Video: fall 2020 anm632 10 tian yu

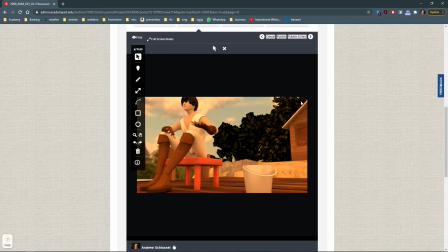[0:01]
All right, this is looking really good. Um, I think the composition's a little weird. I wouldn't put him quite so far to this side. A typical composition would be the character is kind of facing into the space in the frame.
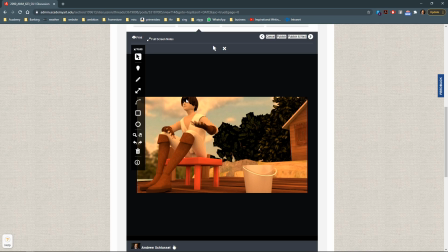[0:18]
So if you rotated him so he was facing this way, I think it would give more space for his feet and it would be more natural. They usually don't face kind of, you usually give room for the character to kind of look into within the frame.
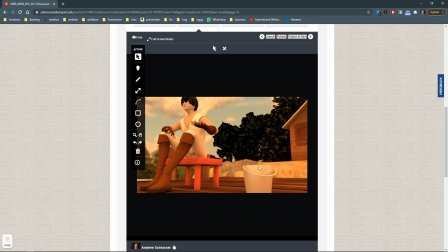[0:34]
And yeah, you might want to put like a little seam and a lip on this bucket to just make it a little more detailed since it's so close to the camera. Um, and like more headroom space.
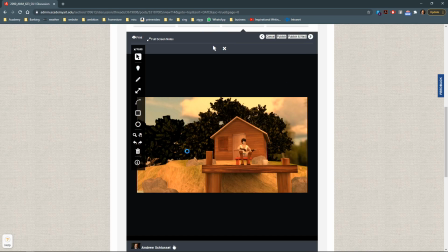[0:48]
This is nice. I think that if these trees were in focus, probably that stuff's going to be in focus too. Like you wouldn't have this in focus and that in focus, but that out of focus. Just um,
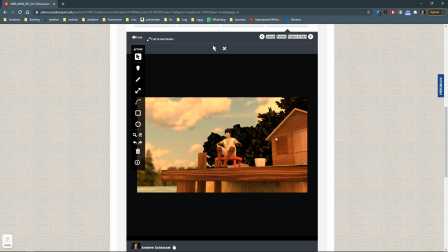[1:07]
if he was in focus and these trees were out of focus, then the clouds could be out of focus, but you wouldn't have that stuff blurry, I don't think. I like this shot. I think this is really nice. There's some good textures going on here. Let's take a look in Maya.
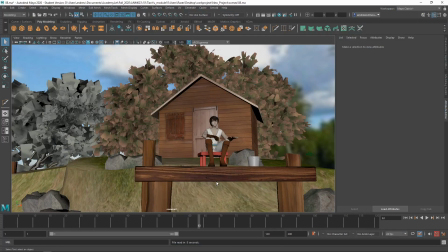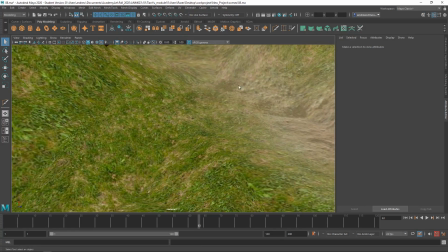[1:30]
Yeah, I can see you sort of did a path here. You've got some painted textures going on.
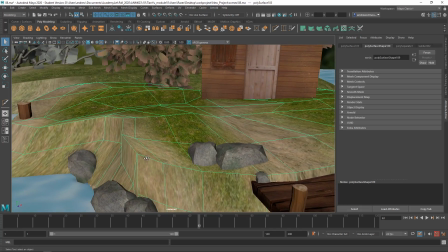[1:36]
You've got a little bit of stretching here.
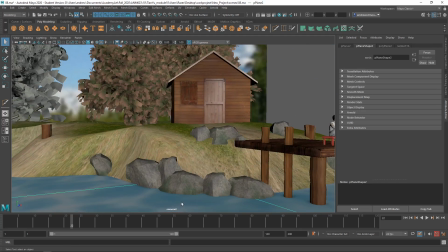[1:41]
Um, Maybe you just want to kind of cover it
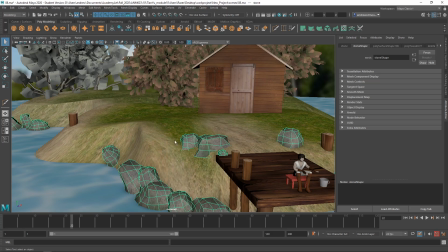[1:46]
up by getting a couple more rocks in or posts or little tufts of grass or something.
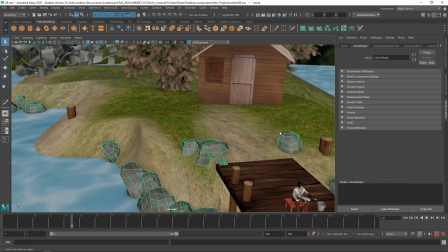[1:52]
And you might like that, like with either paint effects or geometry,
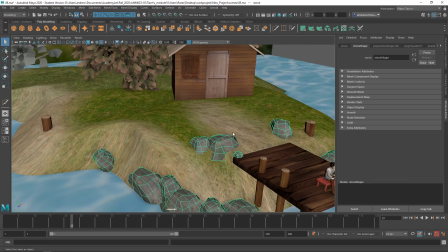[1:57]
to have just a kind of a tuft of grass here and there would be nice.
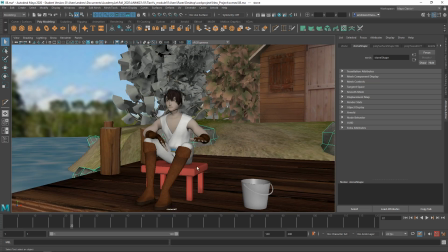[2:02]
And yeah, maybe a little more detail on the bucket and the bench just because they look kind of primitive and they could use a little more detail.
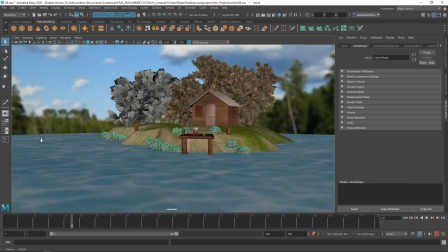[2:10]
Um, and like I said, yeah, that background should not be out of focus unless,
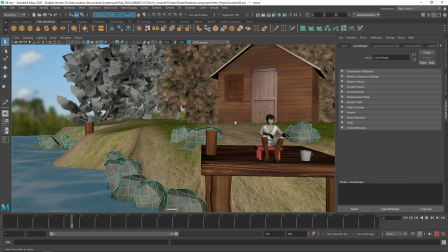[2:18]
some of the nearer background stuff like these trees are also out of focus. I like the textures on here.
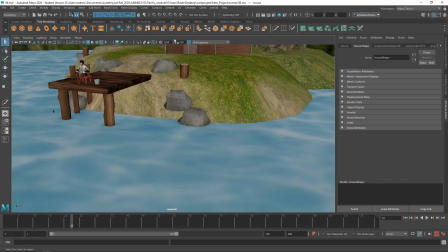[2:24]
They're holding up pretty well. Yeah, I mean, this works.
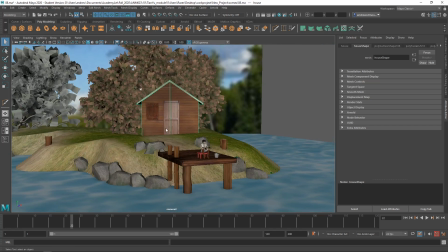[2:31]
I mean, it's kind of simple, but I think it works. I just think you need an in focus background, and if you do use depth of field with the camera and the render, then the render will put that background image out of focus rather than you starting with an out of focus image.
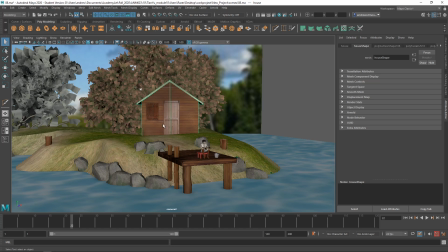[2:45]
So start with an in focus image, and then let the camera put it out of focus if that's what the camera would do.